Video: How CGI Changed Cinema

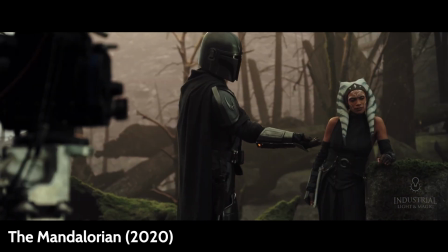244s
Motion capture and stagecraft have allowed for actors to be able to interact with characters and environments in a realistic fashion.
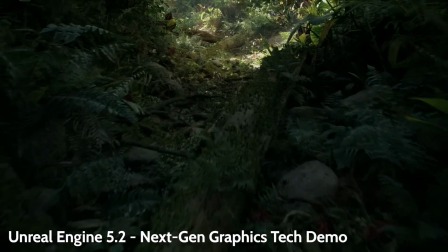251s
Modern advances in computer hardware have allowed for real-time rendering and ray tracing, and for indie filmmakers to harness the power of CGI to tell their stories.
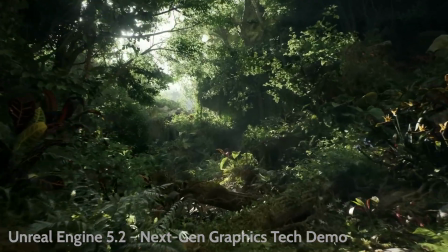260s
We've come a long way since then, so why does it feel like we've regressed?
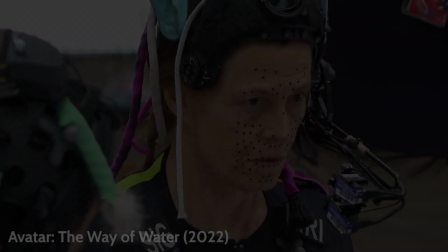267s
You could argue that CGI has gotten worse over the years, but that's far from the case.
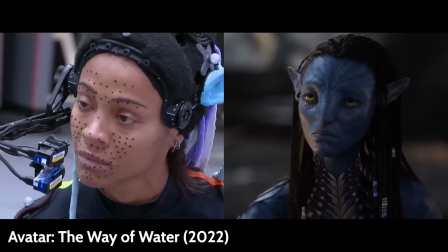272s
If anything, the graphics we can create with modern technology can far surpass anything that has come before it.
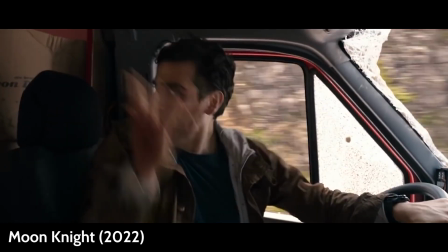279s
What has changed, however, is the perspective CGI is viewed from.
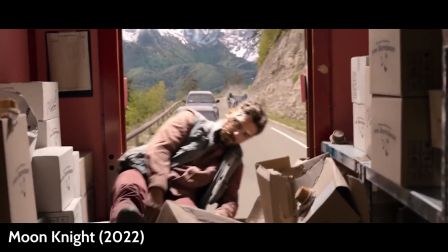283s
Because it has gotten easier than ever to add CGI to films,
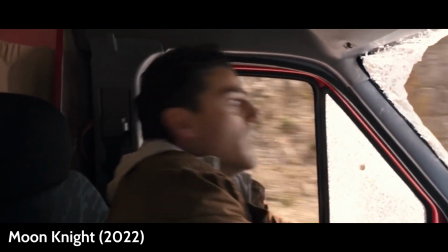286s
the studios and filmmakers creating the blockbuster movies you see in theaters find the prospect of using it in their films to be tantalizing.
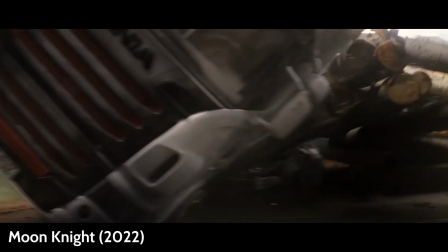294s
This has shifted the landscape of filmmaking so dramatically that instead of using CGI
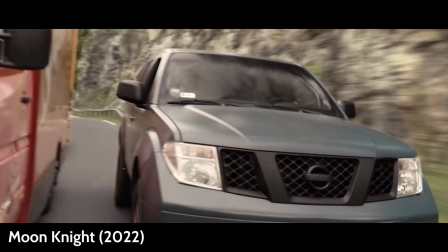300s
to help showcase their vision is being shaped around the ability to use CGI.
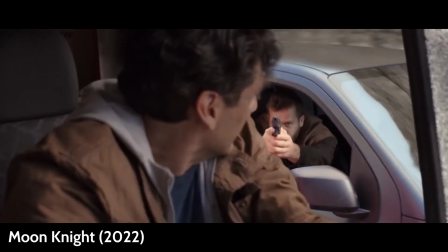305s
While this can work when done well, oftentimes films will fall flat because the studios and filmmakers using it don't understand CGI.
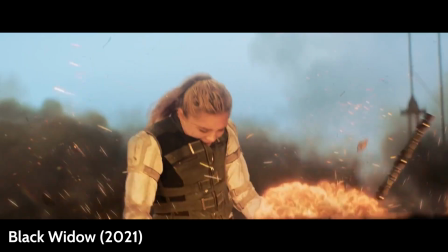313s
It's a tool that should be used to flesh out what is currently there, but many modern films are using it as a crutch to mask poor filmmaking.
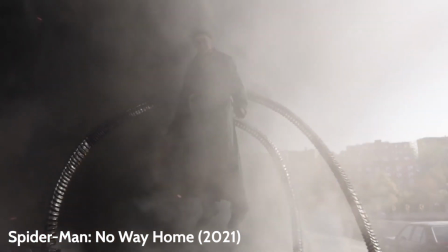323s
Considering just how widespread of an issue the repercussions of CGI are on modern cinema, how should we go about fixing it?
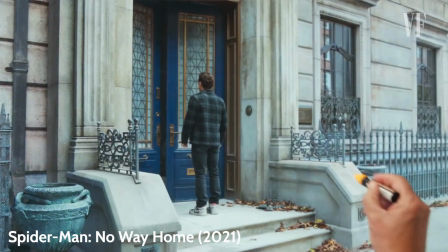330s
For starters, not every film needs to have CGI.
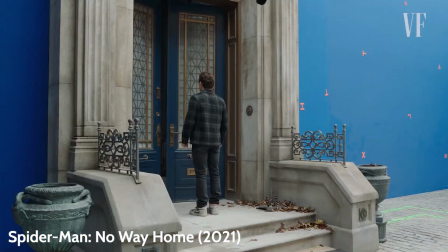334s
Just because you can use CGI or because it will fit in the budget, doesn't mean that you should use it.
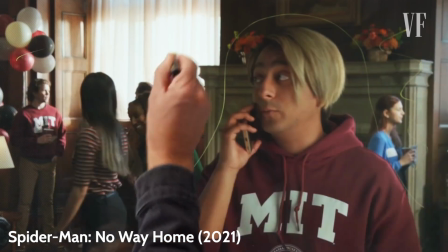341s
CGI has become so oversaturated in cinema that it's the butt of many jokes, and for good reason.
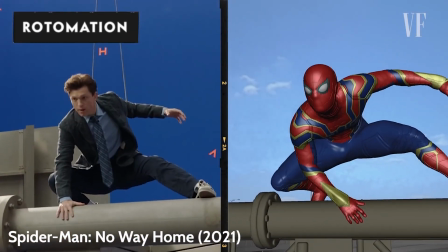347s
There are plenty of times that studios will use CGI just because they find it an easier solution to their problem.
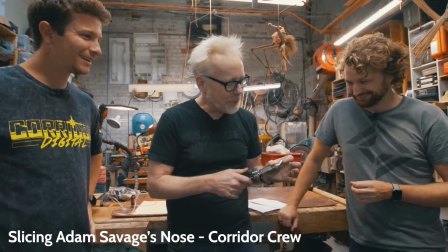354s
Believe it or not, you can often get a better result than CGI by finding a way to recreate the effect you are looking for practically,
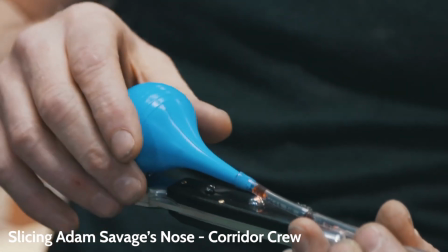361s
allowing for a more realistic result that the actors will be able to react to. Practical effects still have a use,
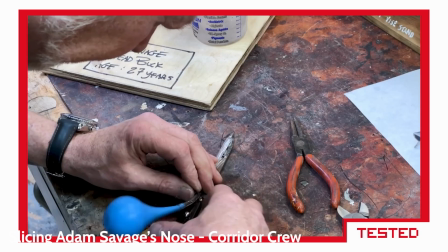368s
and can deliver a better experience for the audience that studios will often ignore because they can, quote, fix it in post.
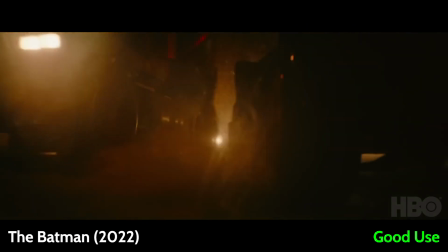375s Well, fix it in post.
So, when should a film use CGI?
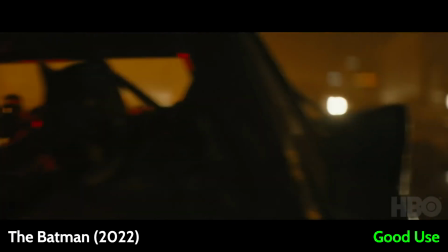380s
Because computer-generated imagery is only as good as you will allow it to be, it needs to be given time and effort to deliver an end product that seems realistic.
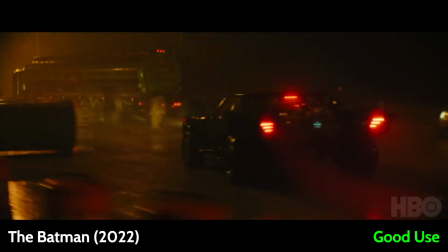388s
When you take shortcuts like modern films tend to, you get poor or downright bad end results.
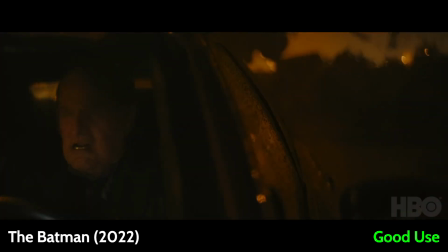394s
If a film can't afford to have time and effort poured into the CGI the studios and filmmakers want, then it shouldn't use that much CGI.
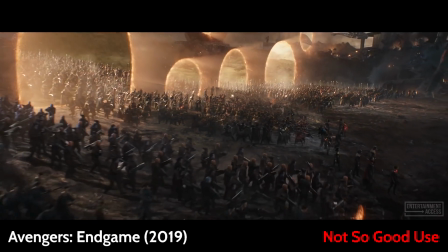402s
That could also be a sign of other areas in the production suffering,
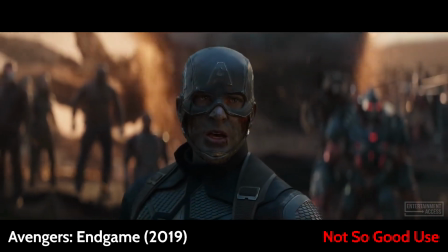406s
such as awful writing calling for the use of massive intergalactic time-traveling fight scene that offers no other outlet to create that effect,
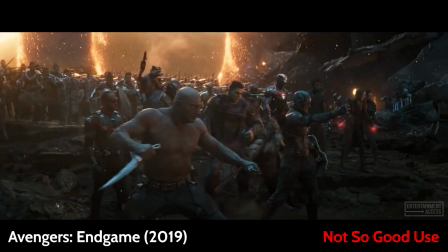415s
or poor pre-production that ignored the aspect of practical effects. Filmmakers should also understand CGI's strengths and weaknesses.
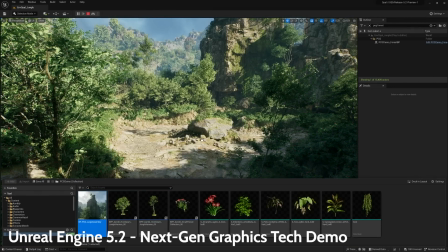423s
Environments and effects like simulations are a great use of CGI, as they can tend to look realistic with relative ease.
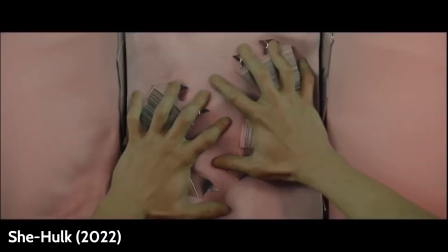430s
However, characters and faces tend to be sore spots for CGI, since we as humans are adapted to know what faces should look like.
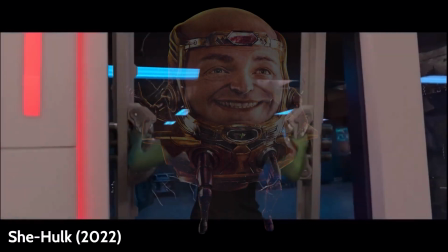438s
So when something makes a face or character not look that way, it can be very off-putting.
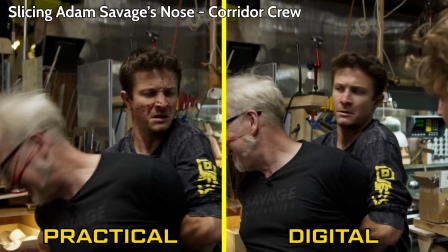444s
CGI can also be coupled with the use of practical effects to achieve an end result that plays to both forms' strengths,
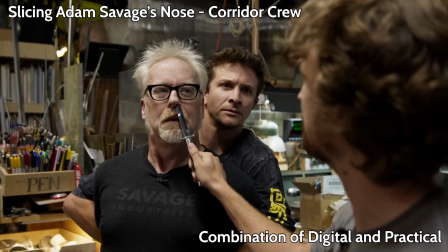451s
allowing for the final film to have the best visual effects it can.